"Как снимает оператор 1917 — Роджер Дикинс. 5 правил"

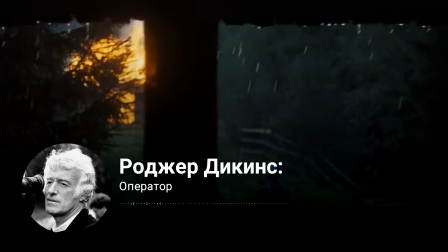4:11 Снятые ими «Солярис» и «Зеркало» тоже можно добавить к моим любимым фильмам.
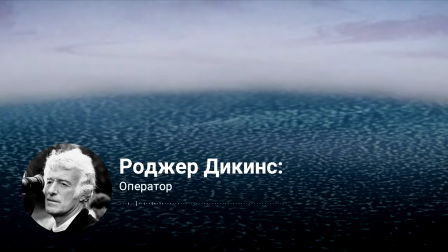4:15 И там дело не в прямых, понятных нарративах, а в использовании визуальных образов и звуков для рассказывания истории.
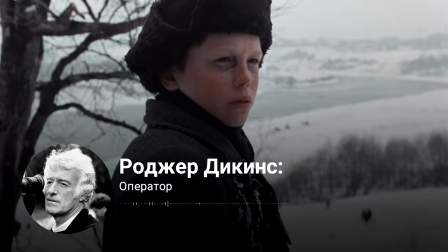4:22 И это может быть сильнее, чем любые слова. Такое кино вызывает у меня серьезный эмоциональный отклик.
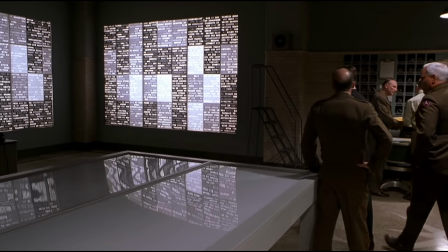4:29 Визуальные метафоры Диккенса просты и понятны. В «Играх разума» он намекает на главную тему фильма с помощью отражений.
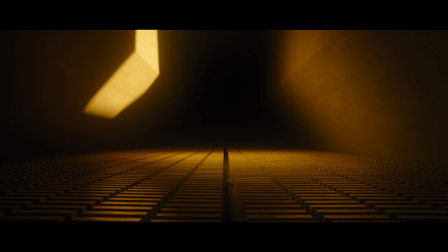4:36 Монументальную обитель Воллиса в «Бегущем по лезвию» 2049 оператор одним лишь светом превращает в храм.
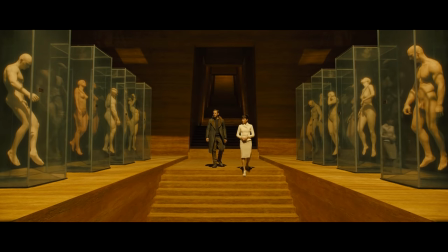4:42 Камера статична, но свет постоянно в движении, это достигается перемещением световых панелей.
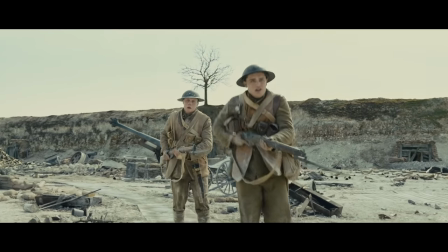4:48 А, например, история 1917 закольцовывается через простой лейтмотив – желтый цветок.
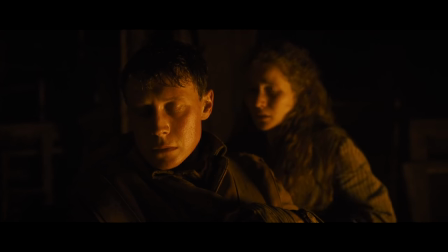4:54 Интересно, что желтый цвет проходит через все повествование и в 1917, и в «Бегущем по лезвию» 2049.
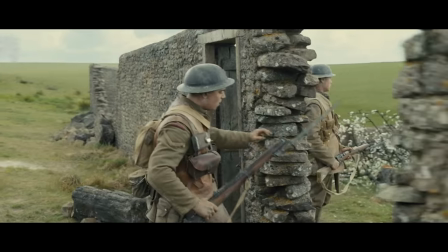5:01 Только в 1917 добавился еще один важный лейтмотив – белые цветы вишни,
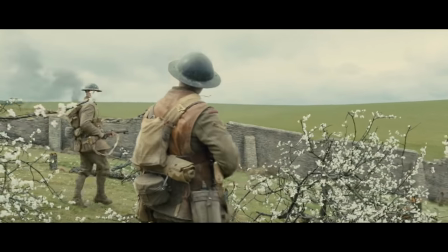5:06 которые благодаря монологу одного из героев стали символом надежды. Камера у Диккенса всегда работает в доступном изложении истории.
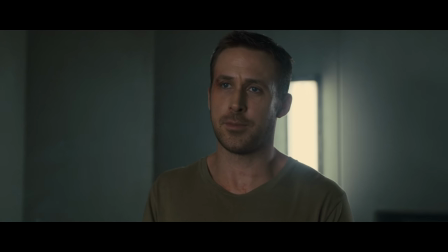5:15 Его излюбленный метод – использование широкоугольного объектива в портретных кадрах.
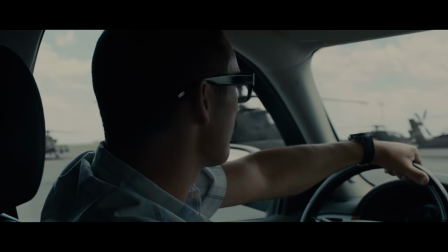5:19 Таким образом, он показывает окружение персонажа, которое всегда рассказывает его историю. I want it to be small because I want the camera system to be ergonomically friendly.
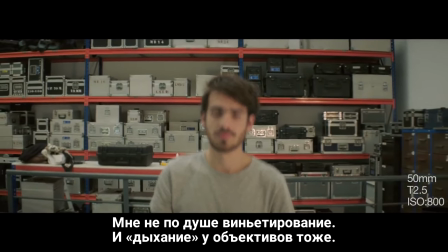5:31 I don't like vignetting. I don't like breathing. I want the sharpest, cleanest. I want a lens that shows the world that... records the world the way I see it, which is, you know, I got pretty good eyesight, it's pretty sharp.
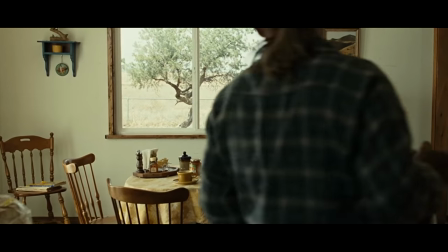5:45 Быть шерифа и старикам тут не место, с первых кадров говорит нам о его усталости и неприятии современного мира.
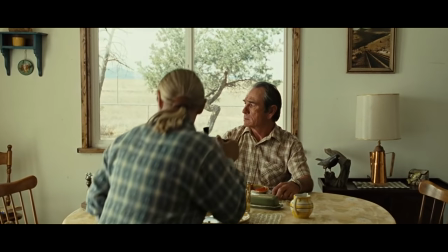5:52 Обратите внимание на вещи и фон, старая посуда и лампа, типично стариковские бледно-желтые цвета и старое кривое дерево в окне.
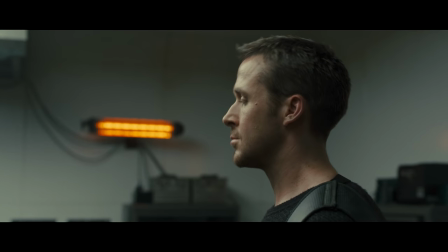6:01 Они будто кричат о ретроградстве героя. А почти все портреты Кейс 2049 показывают его одиночество и оторванность от других персонажей.
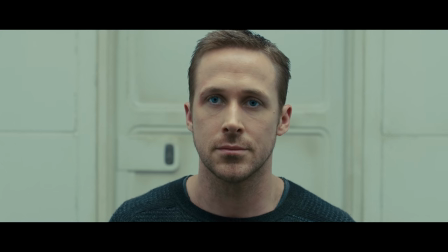6:10 На фоне него, наоборот, много пустых пространств.
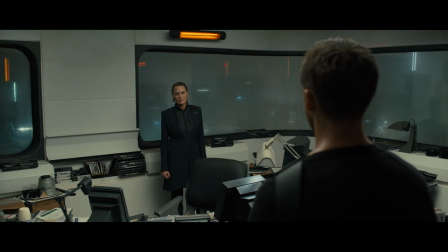6:13 Одиночество героя Диккенс раскрывает и с помощью широкоугольной оптики, но уже в общих планах, где Кей почти всегда отдален от собеседника.
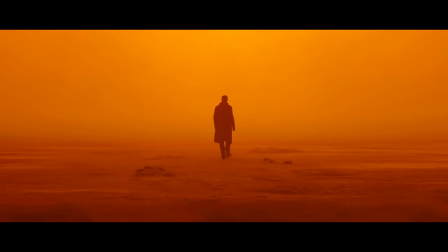6:21 Эстетика «Бегущего по лезвию» 2049 создается при помощи съемки широкоугольным объективом, обрамлений, кадрирования и густого света.
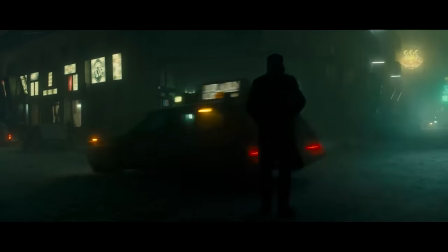6:30 Из сочетания этих элементов рождаются величественные общие планы, ставшие визитной карточкой фильма.
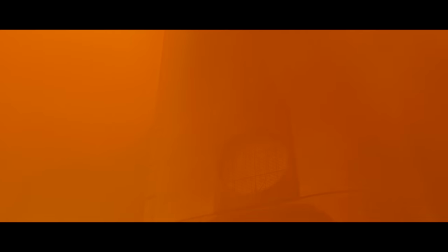6:36 Но Диккенс подчеркивает, что сам никогда не любуется подобными кадрами,
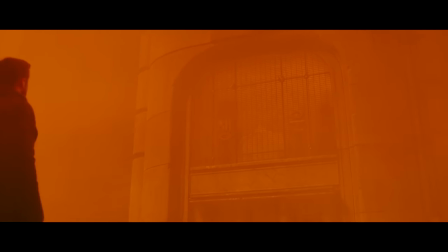6:40 потому что старается думать обо всей истории сразу и о том, как соединить это все воедино.
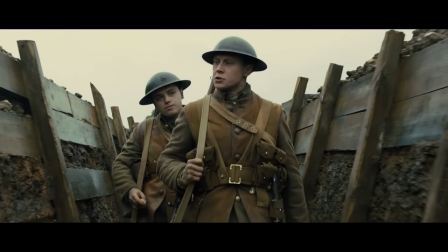6:46 Весь масштабный замысел 1917 тоже обусловлен простой идеей – максимально
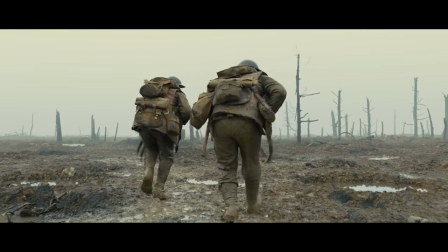6:51 вовлечь зрителя в мир фильма и таким образом вернуть память о многими забытой войне.
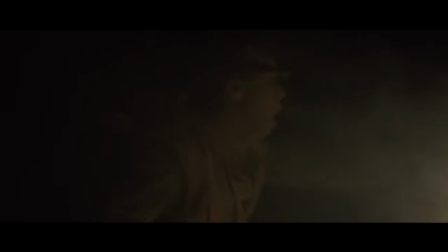6:56 Хаос военных баталий показан через длинные планы. Героям по сюжету нельзя останавливаться, как и сопровождающие их камере.
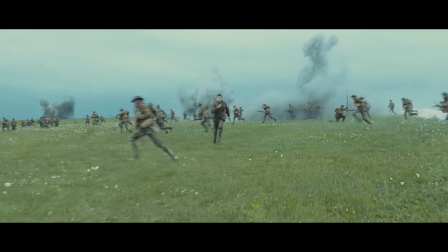7:03 За счет непрерывных планов создается иллюзия, что весь ужас, происходящий вокруг, действительно не знает конца.
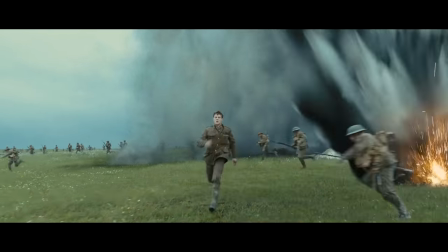7:09 Именно поэтому режиссеры часто прибегают к такому приему в батальных сценах.
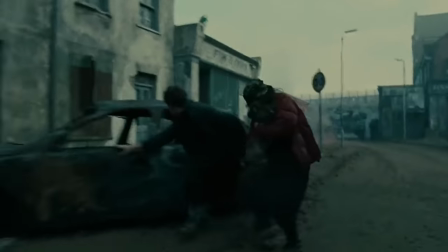7:13 Будь то спасти рядового Райана, или «Дитя человеческое». 1917 стал новым вызовом для Диккенса.
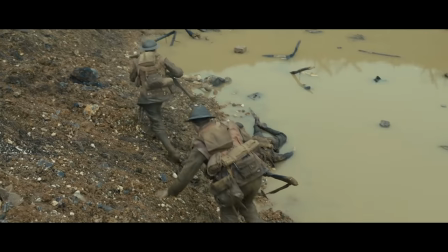7:22 Оператор всегда любил статичные планы. Они всегда позволяют зрителю отдохнуть от действия и подумать о философии фильма.
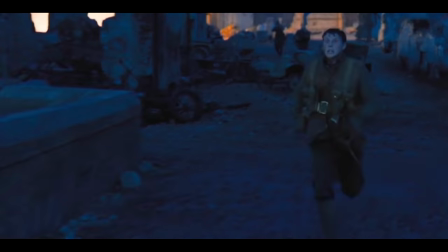7:29 Но в 1917 ситуация противоположная. Весь съемочный процесс – это бесконечная эстафета с бегом, прыжками в окопы, падениями и взлетами.
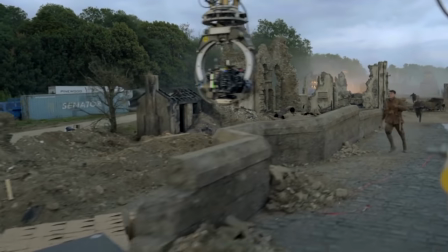7:38 Подобная динамика раньше была не свойственна Диккенсу, но именно в этом его уникальность.
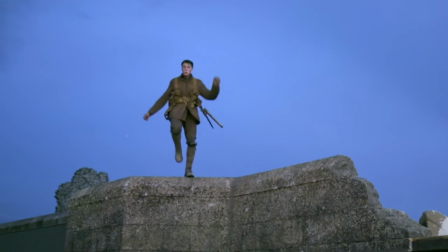7:43 Как мы упоминали в начале, оператор утверждает, что у него нет своего стиля.
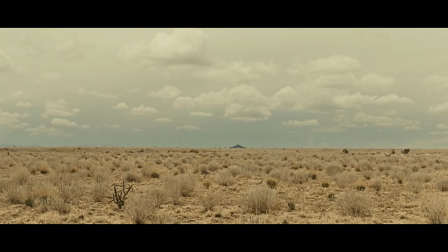7:49 Диккенс не ищет экзотических локаций, а поэтизирует повседневность. Возможно, именно поэтому оператор так успешно сотрудничал с братьями Коэн.
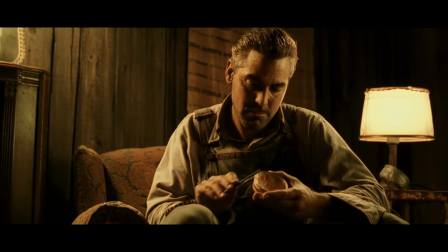7:57 Большинство картин, снятых Диккенсом, реалистичные и камерные, а блокбастеры и фантастика скорее исключение.
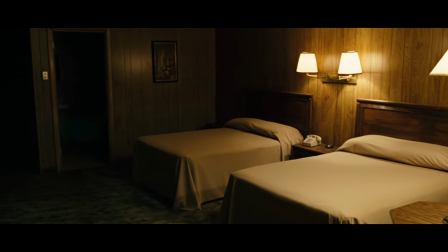8:04 Оператор всегда старается сделать мир фильма как можно более естественным, чтобы зрителю не приходилось задумываться о том, как это снято.
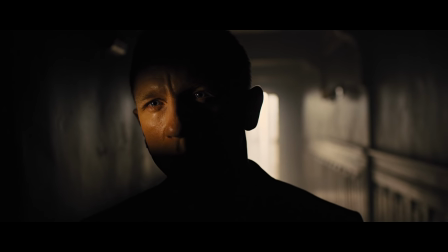8:11 Основные сложности в работе Диккенса не технические, а концептуальные.
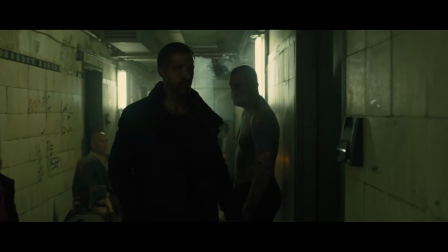8:16 Диккенс рисует в воображении конкретные условия и старается максимально точно воплотить их на экране.
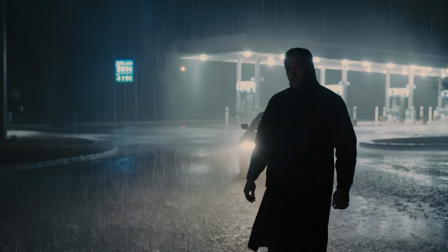8:22 Поэтому для него очень важна погода. Например, снимать «Пленец» изначально решили в темных тонах, и оператор следовал этой идее до последнего.
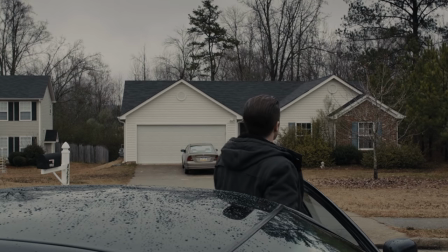8:30 Сложность была в том, что в фильме слишком много уличных сцен.
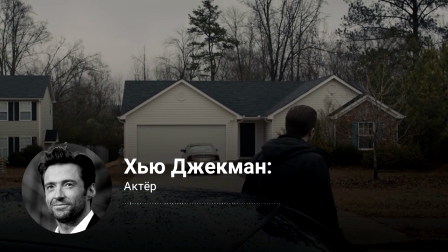8:33 Становится жутковато от того, что во всем фильме не было ни намека на солнечный свет, несмотря на то, что мы снимали в Атланте.
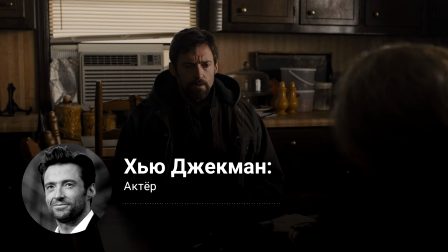8:40 На второй день вышло солнце, и Роджер сказал: «Пойдем в помещение». А я такой: «Действительно?»
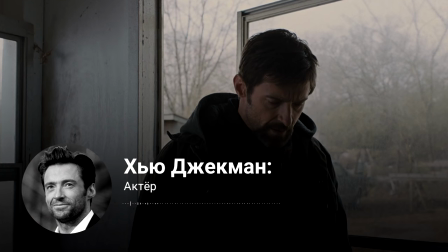8:44 А он сказал: «Да, я не люблю солнце». А я ответил: «Ну, у нас впереди 60 дней съемки, ты собираешься прятаться каждый раз, когда будет солнце».
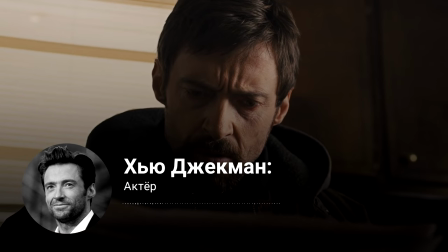8:52 Да. Вероятно, нужно быть 10 раз номинированным на Оскар, чтобы просить о таком.
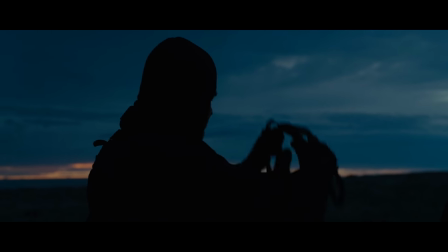8:58 Погодные условия помогают Диккенсу сделать кадр насыщенным, будь то необычный рассвет над пустошью или обильные осадки в городском пейзаже.
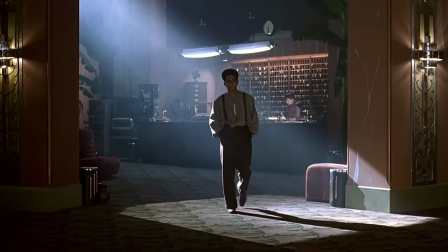9:06 Иногда создавать культовые кадры удается благодаря счастливым моментам.
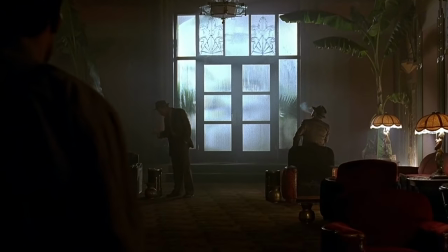9:09 Так операторы называют непредсказуемые подарки погоды, вроде появления в окнах солнечного света.
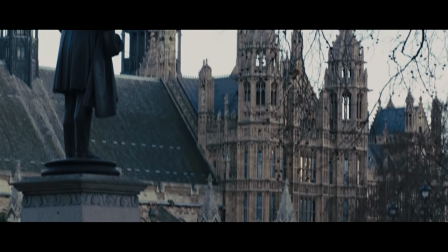9:15 Но даже без них и без искусственно созданного дождя, Диккенс всегда знает, как заполнить пространство кадра.
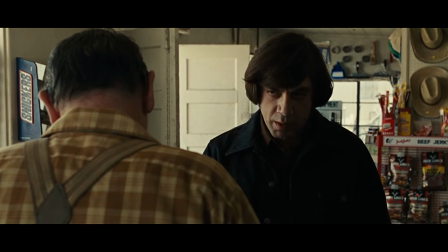9:21 Например, цветом, как в «Бегущем по лезвию» 2049. Или обилием незначительных деталей на фоне, как в любом из фильмов «Братьев Коэн».
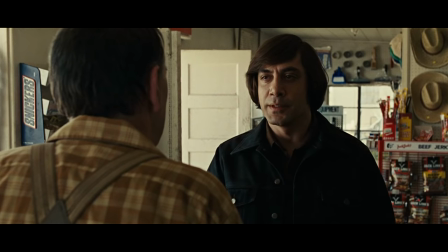9:29 Вспомните хотя бы эпизод с продавцом на заправке «Старикам тут не место», где фон увешан хомутами, а позади огромное открытое пространство.
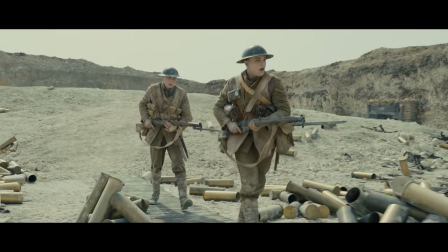9:36 Или в том же 1917, где среди длинных планов всегда есть акцент на фоне.
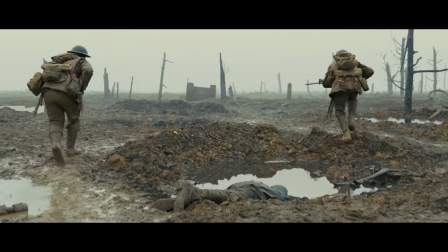9:41 Останки погибших в окопах, разрушенная артиллерия или трупы животных.
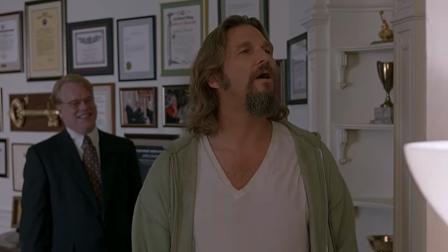9:46 Избегать банальности в бытовых сценах Диккенсу помогают такие же простые приемы.
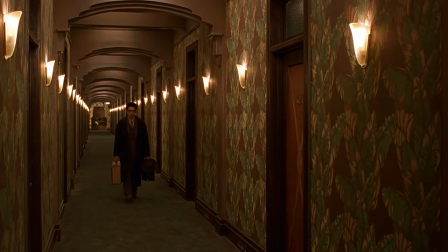9:51 Он часто использует обрамление и кадрирование, направляющие линии, как в этом кадре из Бартона Финка, и другие элементы визуальной геометрии.
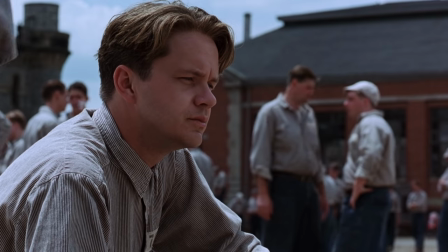9:59 Также оператор часто играет с отражениями. Особенно прекрасными в своей простоте решениями наполнен побег из Шоушенка.
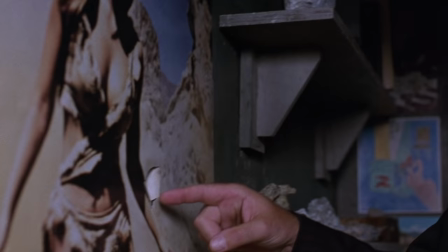10:06 Цвет в этом фильме всегда точно передает настроение героев, а необычные ракурсы наглядно показывают эмоциональный тон сцены.
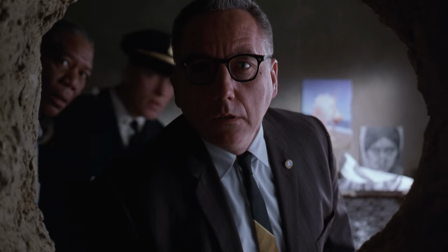10:13 Например, в эпизоде, где начальник тюрьмы срывает плакат, камера фокусируется на глазах и медленно удаляется от них, показывая удивление героев.
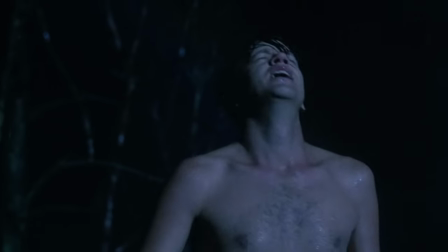10:22 Еще более яркий пример – культовый кадр «Под дождем», ставший символом свободы.
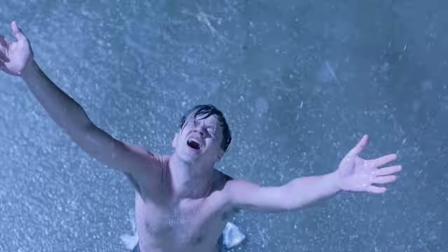10:27 Камера долго находится снизу, скрывая окружение, а потом медленно поднимается, наполняя кадр свободным пространством.
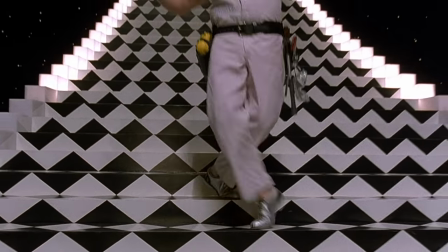10:36 Культовая сцена сна в Большом Любовске тоже сделана максимально просто. При просмотре кажется, что все происходит в огромной комнате, но это не так.
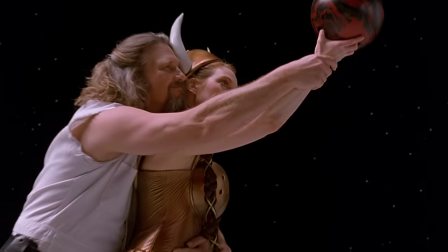10:43 Иллюзию создают глубоко расположенные камеры, темные декорации, углубляющие перспективу направляющие линии,
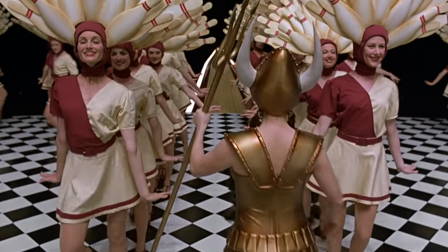10:51 черно-белый цвет пола и заполняющий мягкий свет, избегающий теней и отражений.
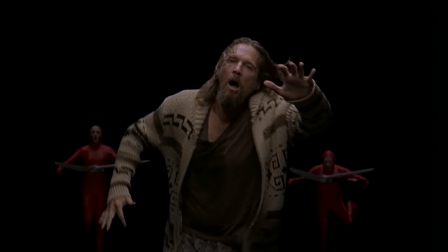10:56 Диккенс предпочитает использовать одну камеру. Это позволяет сохранить единый стиль и заранее продумать все визуальные приемы, от ракурсов до расположения света.
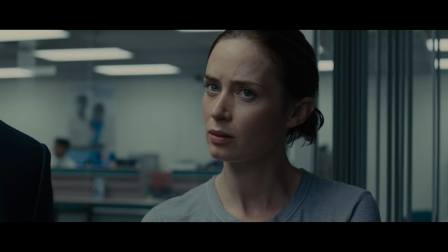11:05 В том, что касается света, оператор часто ограничивается минимумом, используя три источника освещения, причем часть из них обязательно находится в самом кадре.
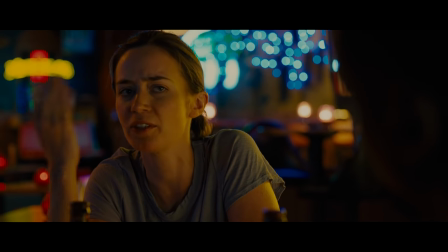11:14 Он использует практическое освещение, ведь оно добавляет дополнительный антураж.
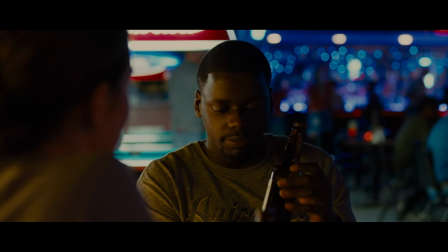11:19 Это могут быть лампы в закусочной, которые делят кадр на части, или неоновое освещение улиц будущего.
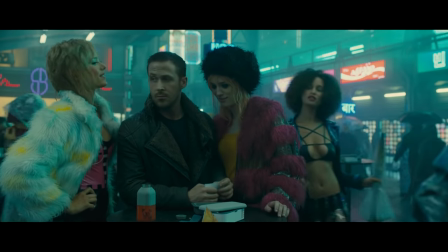11:25 Даже в сиквеле «Бегущего по лезвию», где свет предельно важен, снимая лица героев,
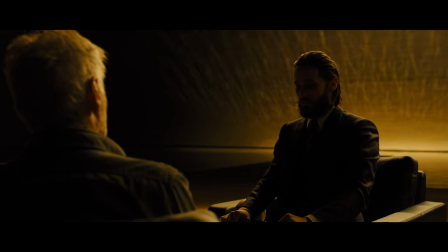11:30 Диккенс использует классические методы Голливуда середины 20 века, к примеру, контурный свет.
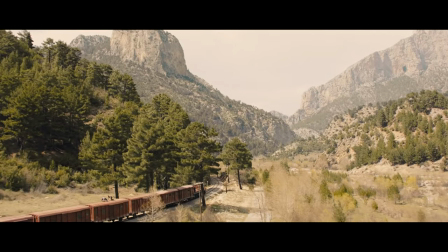11:36 Чтобы лишний раз не прибегать к спецэффектам, Диккенс часто применяет форсированную перспективу.
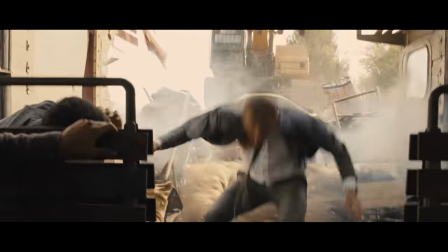11:41 Это оптическая иллюзия, когда персонаж или предмет кажется больше других элементов кадра, потому что располагается ближе к камере.
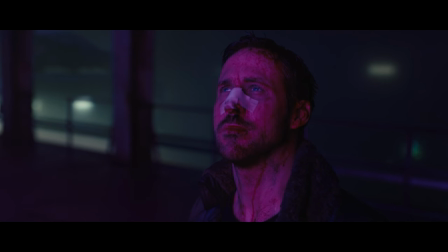11:48 Этот прием он использовал в «Скайфолле», а затем применил в знаменитой сцене с голограммой в «Бегущем по лезвию 2049».
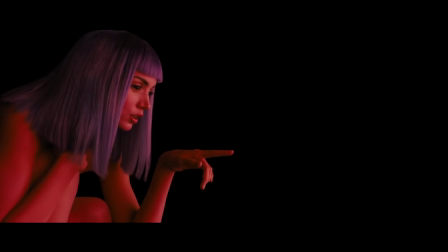11:55 Анну де Армас отсняли заранее и спроецировали на светодиодный экран размером 40 на 30, поэтому перспективы и свет ощущаются как настоящие.
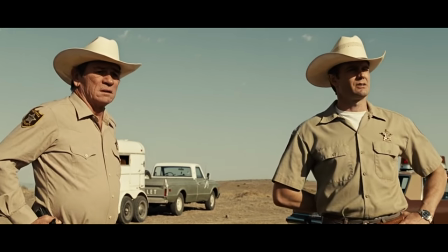12:04 Диккенс использует простые цветовые решения. Зачастую кадр строится на двух контрастных цветах.
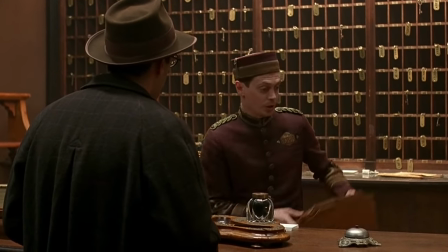12:09 Источников света в большинстве сцен тоже лишь необходимый минимум, и многие из них на виду.
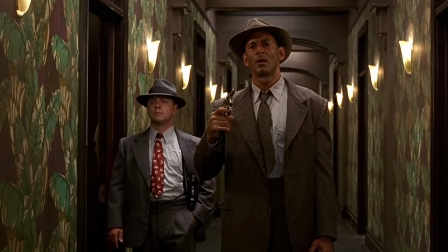12:15 Движения камеры, которые чаще всего фокусируются на актере, максимально функциональны.
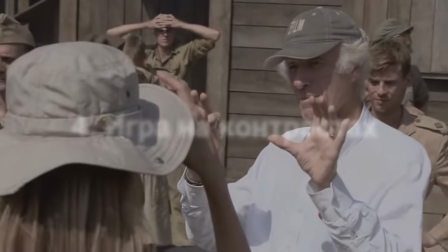12:21 В юности Диккенс начинал с живописи и графического дизайна, а потом перешел к фотографии.
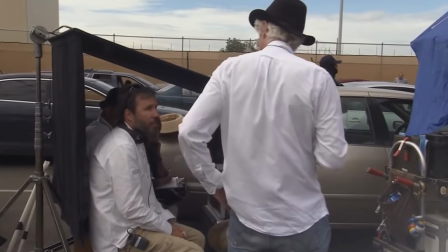12:26 Она и стала его мостиком к кино, сначала документальному, а затем художественному.